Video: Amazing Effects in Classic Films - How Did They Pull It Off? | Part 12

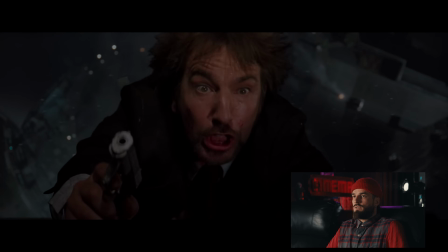God, it's the movements of his hair and his suit jacket that feel so real, so it feels like they just dropped him below a green screen,
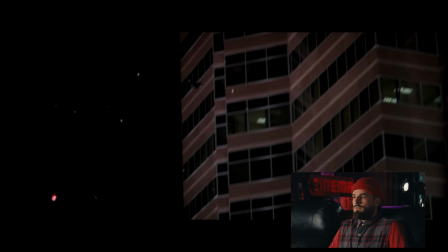and then the wide tilting down of the mannequin is for realsies.
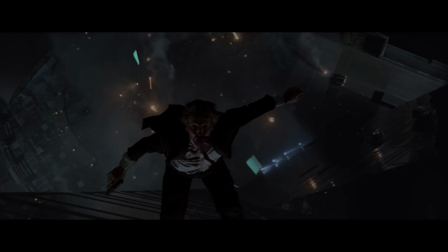The Hans Gruber fall at the end of Die Hard is a mixture of performance, stunt work, and movie trickery in perfect harmony.
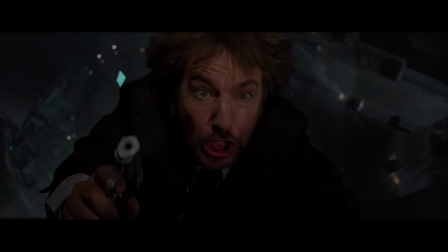To get that close-up of Alan Rickman dropping away from the window,
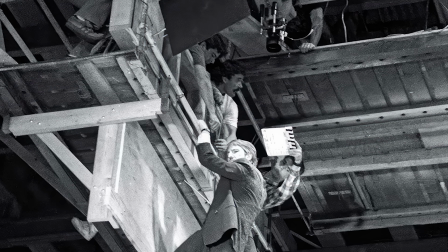the crew built a high platform that they could hang him from and then drop him on cue into a blue screen airbag. In one of the takes,
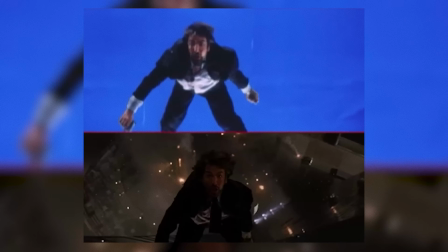Rickman was told that they would release him on the count of 3, but they instead dropped him early,
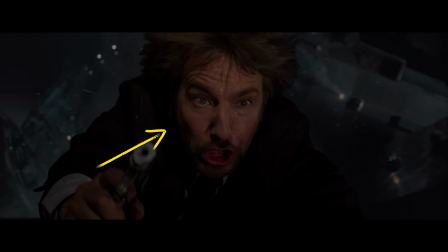so that split second of surprise you see on his face isn't acting, it's genuine shock as he suddenly plummets into the pad below.
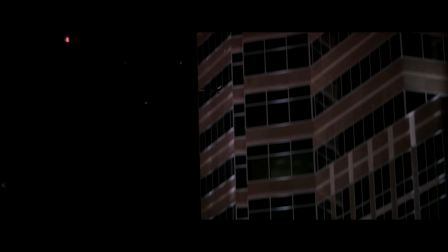For the wider shot, the production team turned to a stunt performer, using a controlled descent rig instead of a true freefall,
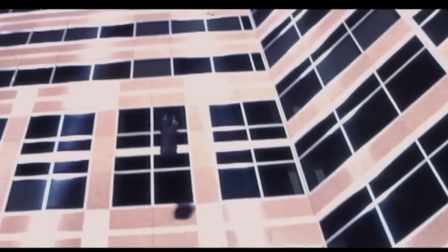dropping the stuntman down the side of the building before disappearing behind foreground elements,
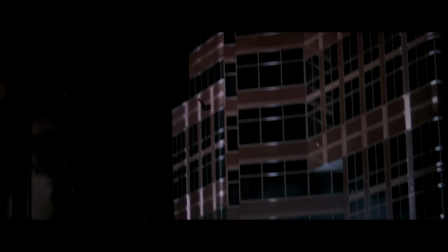giving the illusion of a long, deadly drop while still keeping that fall carefully managed.
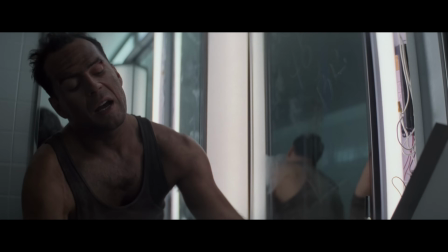Bare feet are also a huge part of Die Hard's tension, but they were never going to let Bruce Willis actually shred his feet on broken glass.
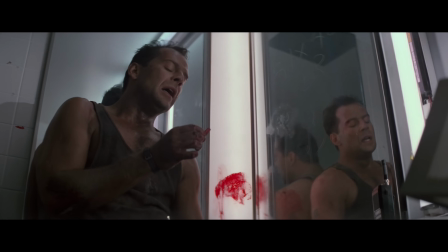Instead, the effects team literally built him new feet.
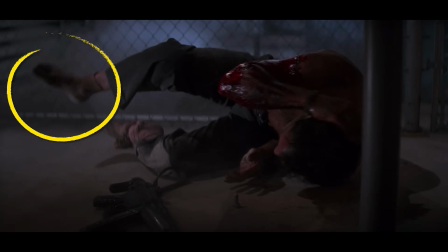They took molds of Willis's feet and created special silicone boots shaped like bare feet, with tough rubber soles on the bottom for protection.
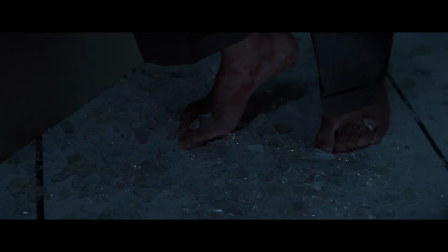And in the glass scenes, he's not really barefoot, he's wearing these fake feet that slip over his own, which then got blended with makeup, so on camera they just look like skin.
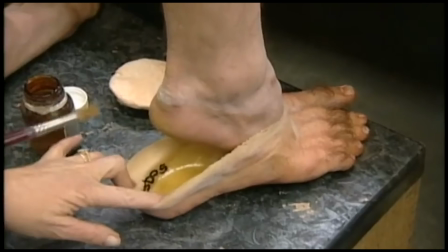And this trick shows up all over movies. In The Lord of the Rings, Weta Workshop made thousands of oversized Hobbit feet,
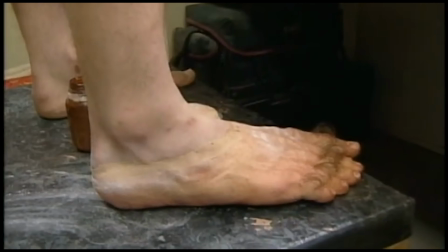casting them from the actors' real feet and building them in foam latex so the actors could run around safely with giant hairy toes.
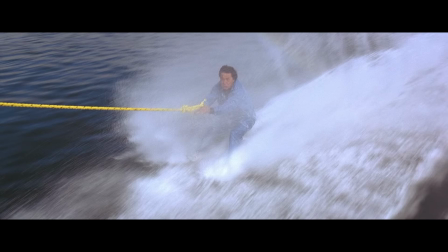And then there's Jackie Chan, who took this idea to a whole different level of commitment.
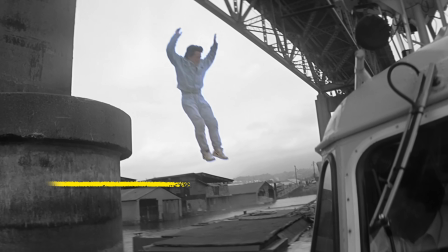While filming 1995's Rumble in the Bronx, he broke his ankle jumping onto a hovercraft, but instead of shutting down filming,
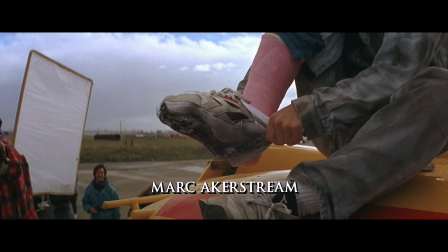he wore a medical cast with a special cover painted to look like his white sneaker and kept doing stunts on it, because Jackie Chan. We have more to get to, but before we do, let's take a look at today's sponsor, Soundmarket. We've talked about a lot of different royalty-free music sites, but this is different from what you're used to for two big reasons.
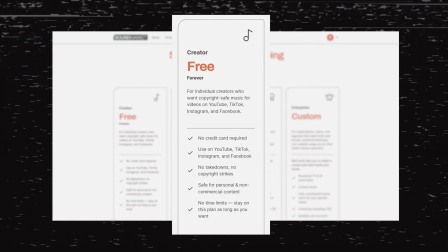The biggest is their free tier. You can start using their music right now for free, no credit card, nothing needed. Then once you're in the YouTube Partner Program, you subscribe, whitelist your channel, and collect 100% of your revenue from all your videos, including the ones you made before you subscribed. And with that, you'd assume that their library is not that great. But the second big reason I love this is their music comes from Grammy and Emmy winning composers and artists,
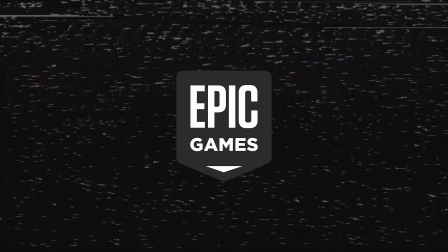people who have done custom work for Google, Disney, HBO, Epic Games, like actual Fortnite and Game of Thrones trailer music. And until now, this catalog was only available to production companies and ad agencies, so it hasn't been run into the ground on a million other YouTube videos.
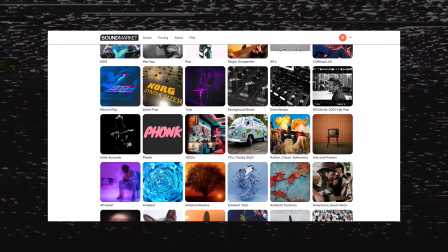They also have 18,000 tracks covering pretty much every style you'd need, including live orchestral recordings,
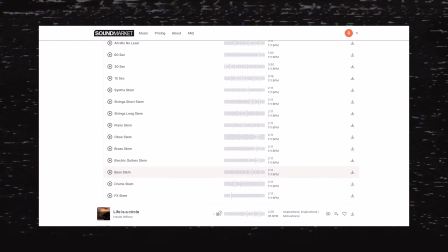and they give you full stems so individual instrument tracks can be pulled apart and rebuilt however you want.
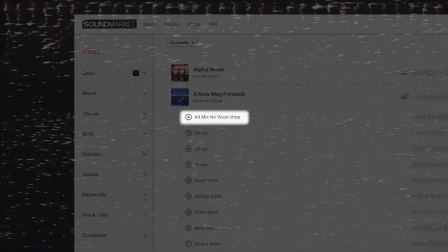Plus, they have alternative mixes for dialogue or voiceover heavy content like what we do, and cut downs at 15, 30, and 60 seconds if you need them. Plus, if you use our link, you get 25% off for 12 months, no code needed, so check out Soundmarket in the links below.
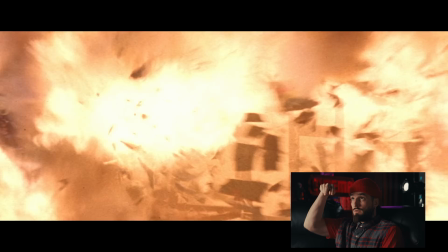That is just pure 90s goodness. From the bird's eye view of the explosion is real.
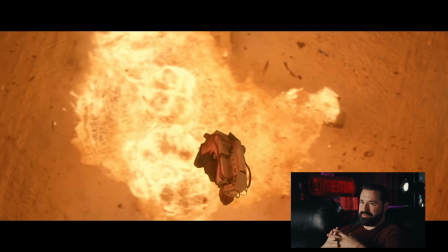The close-up is a miniature, which makes me guess the wide is a miniature as well.
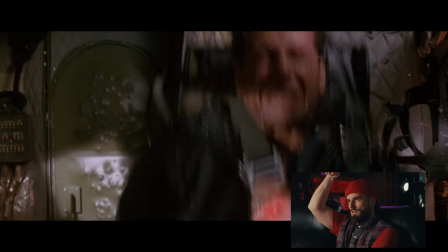He's on green screen in his little seat that he's been ejected out of, and you could either have the camera coming at him as he's stationary or both.
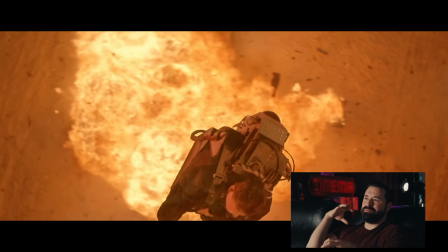Him moving, I can't tell if it's the camera that's moving or if he's just on a rig that comes close and pulls him away.
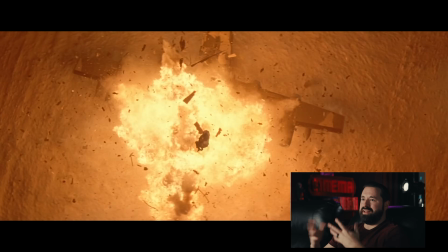But he's on a green screen and then a miniature of the explosion.
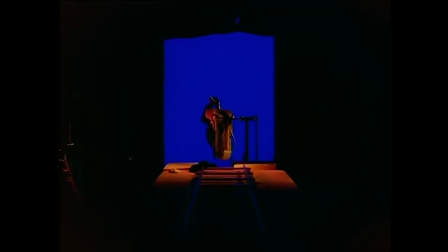For John McClane's mid-air escape in Die Hard 2, they started by building the shot around a real ejection seat mounted on a special rig.
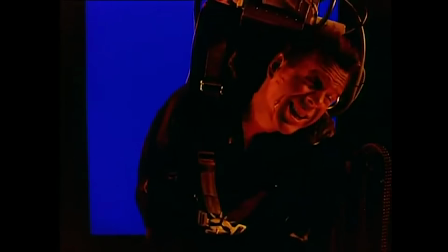The effects team welded a framework to the seat and hung it from a vertical post in front of a blue screen with Bruce Willis strapped in while motors spun the chair end over end. A roughly 100-foot dolly track was laid down so the camera could race towards him as he spun,
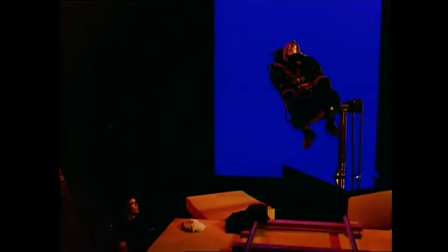and Willis performed his actions slowly in deliberate movements even though the camera was running at normal speed.